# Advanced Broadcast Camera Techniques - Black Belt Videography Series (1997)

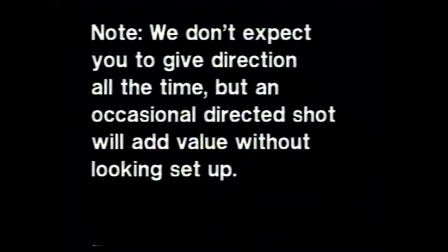66:38 Yeah, now there's no audio in this, so you could say whatever you want. Okay, just be a little closer together.
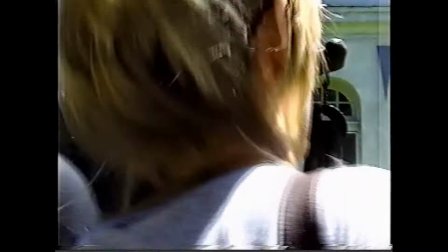66:46 It'd be great. Act like you love each other. There you go. Now that's a little too close.
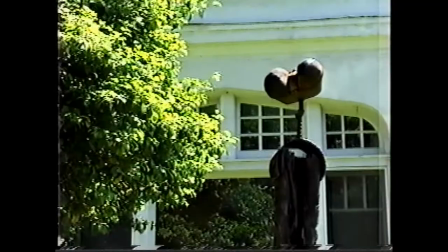66:51 Okay. Did you get some depth here? That's right, great. Just it'll take a second longer. Look at the eyes.
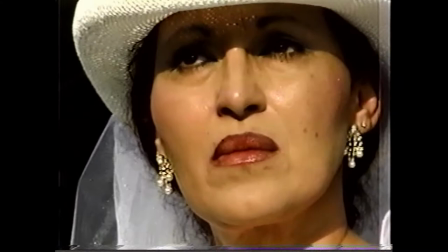66:57 Man, that's great. Well, you guys were fabulous.
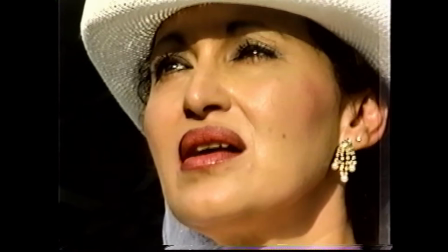67:02 Thank you. Look sort of up a bit toward the sky. Keep going up. I know it's hard because of the light. I mean, but see, I promised you a breeze.
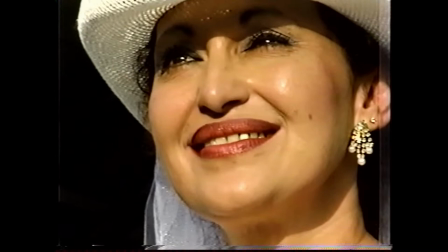67:09 There we go. Give me a smile. That's nice. Nice smile. There we go. It's hard, but we're getting some air conditioning here.
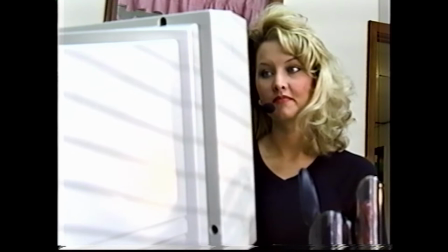67:16 Now look at the keyboard, please. Look at the monitor. I'm sorry. There we go.
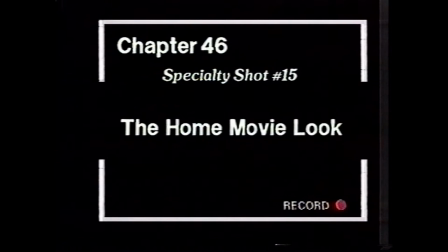67:22 Smile. Give me a nice smile. Oh, fantastic.
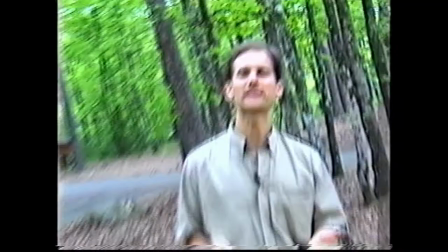67:27 One advanced technique that wouldn't seem like an advanced technique is actually to make the camera look like it was done by an amateur.
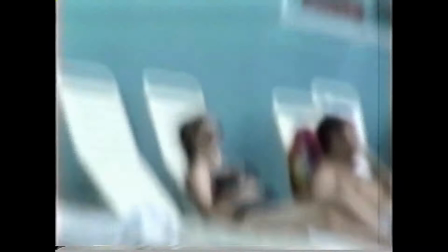67:34 And that's simply done by zooming in and out with the camera, moving it around a little bit, and tilting 45 degrees back and forth, left and right.
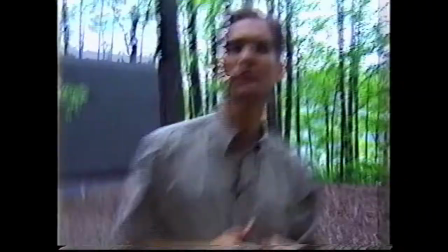67:41 It's actually a skill to do that when you're a real advanced professional, but it can give that home movie look you've been wanting.
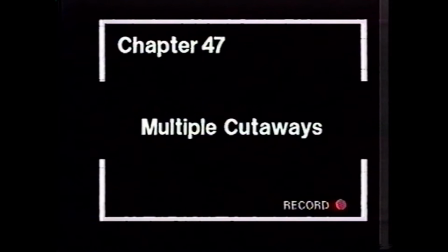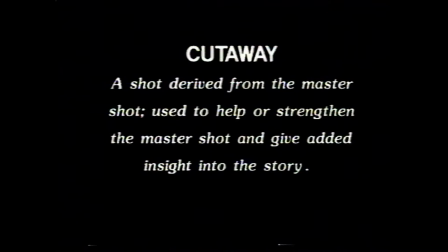67:54 Most videographers know about the use of cutaway shots for maximum impact,
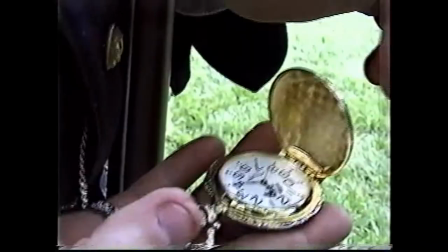67:59 but many do not know that using four or more cutaways in a row can make your video more suspenseful,
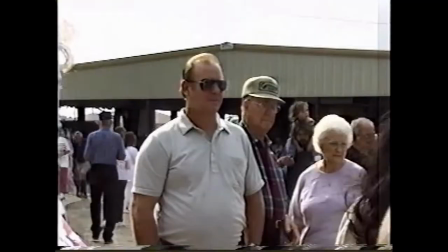68:05 help build anticipation, or adding them in a row together can have the same emotional impact as one point of view shot.
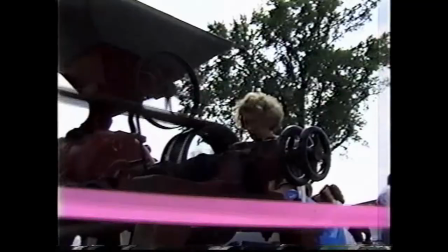68:15 You can edit these cutaways in camera, or you could put them all together in a row in post-production.
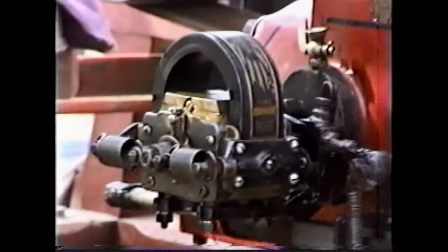68:22 Either way, the next time you're covering an event, try to get as many cutaways as possible,
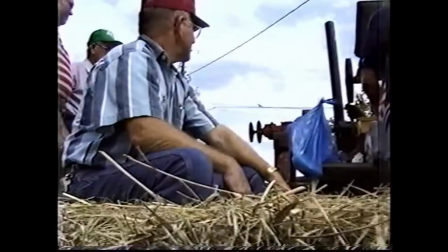68:28 and then see how powerful they are when you edit them together as a group.
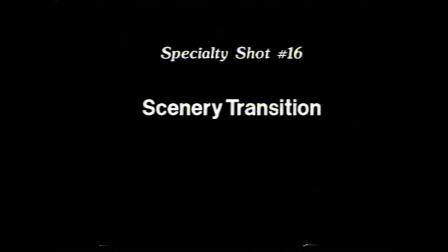68:36 For these next specialty shots, we definitely recommend a tripod.
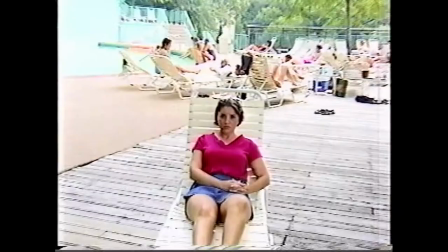68:41 The first one is the scenery transition, where you zoom in on a person's face,
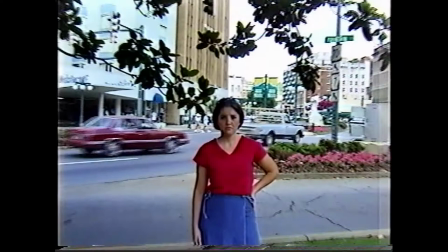68:46 cutting to the close-up, and when they pull back, they are in an entirely different location.
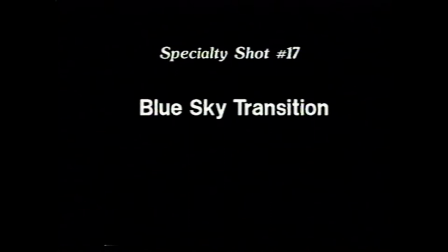68:52 This is just done with straight cuts editing, like with the blue sky transition.
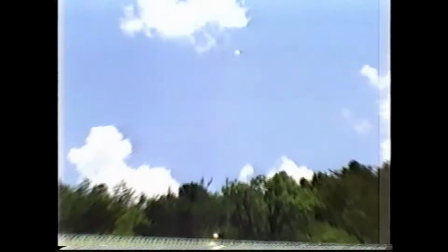68:57 Same kind of thing. You start out on an object, and then you zoom in instead of to a person's face into the sky.
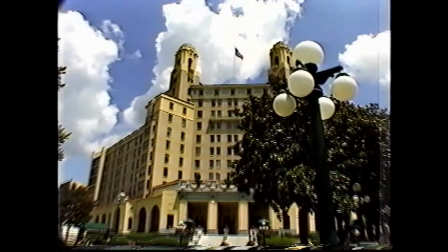69:04 When the pullback is done, you're in an entirely different location.
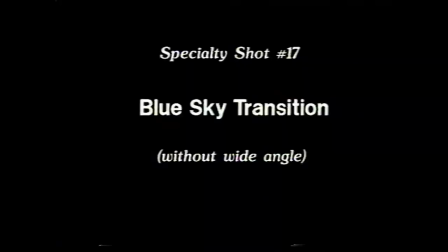69:09 We're gonna see that again, only this time without a wide angle lens. Same kind of effect, go up to the sky. When you pull back, you're in a different location. This could be dissolved with a digital mixer, but all these were done with straight cuts.
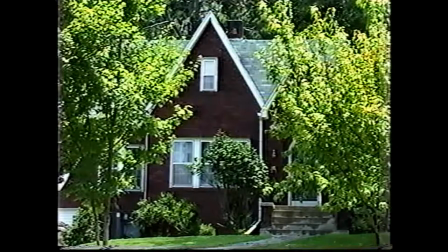69:23 The next transition is the whip pan transition. Simply take your tripod, lock it on a scene,
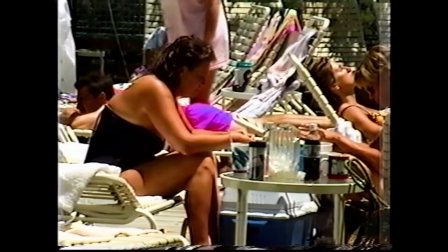69:29 and then what you're gonna do with the tripod handle is spin the tripod handle away from the object and end up at another scene.
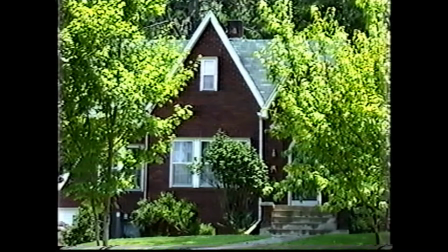69:36 Now we're gonna show you how we did this by breaking it down in slow motion. We start with the first scene, and remember, this takes a few different practices.
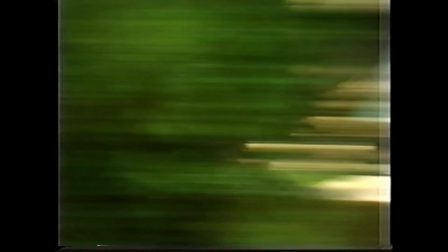69:43 We whip the tripod, you'll notice right here, it cuts to a different shade of green, back up again,
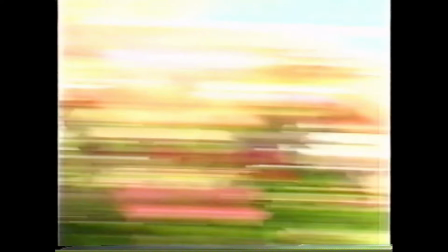69:49 and you'll notice as we go forward, there's the different green of the new scene where we whipped into the scene.
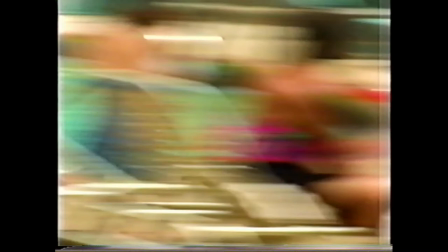69:55 Whipping into the scene takes a little bit more practice to land on your subject matter.
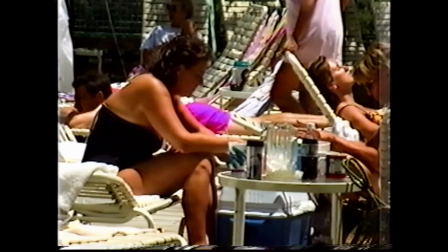70:00 And as you can see, as the tripod slows down, the scene comes in clearer, and you've landed on your second part of the transition. Let's see this one again. That's all there is to it. The next transition is called the focus transition.
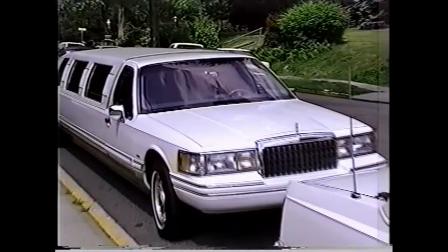70:16 This involves taking a scene and actually putting your camera out of focus on purpose at the end of the scene,
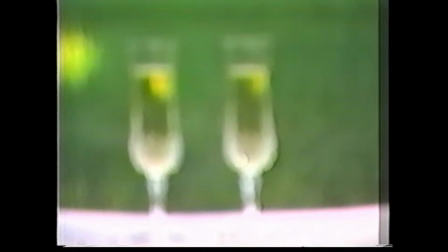70:23 and remembering to also get another similar scene where you come in from out of focus.
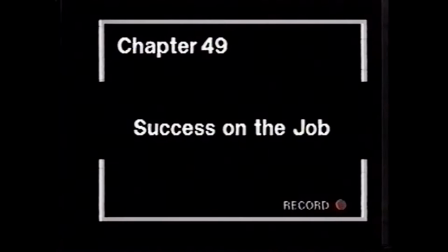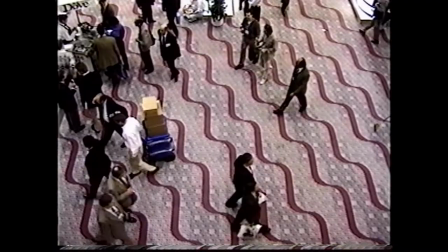70:39 When you get to a job site, if by chance you forgot your shot list and you happen to be lacking creativity that day, don't panic.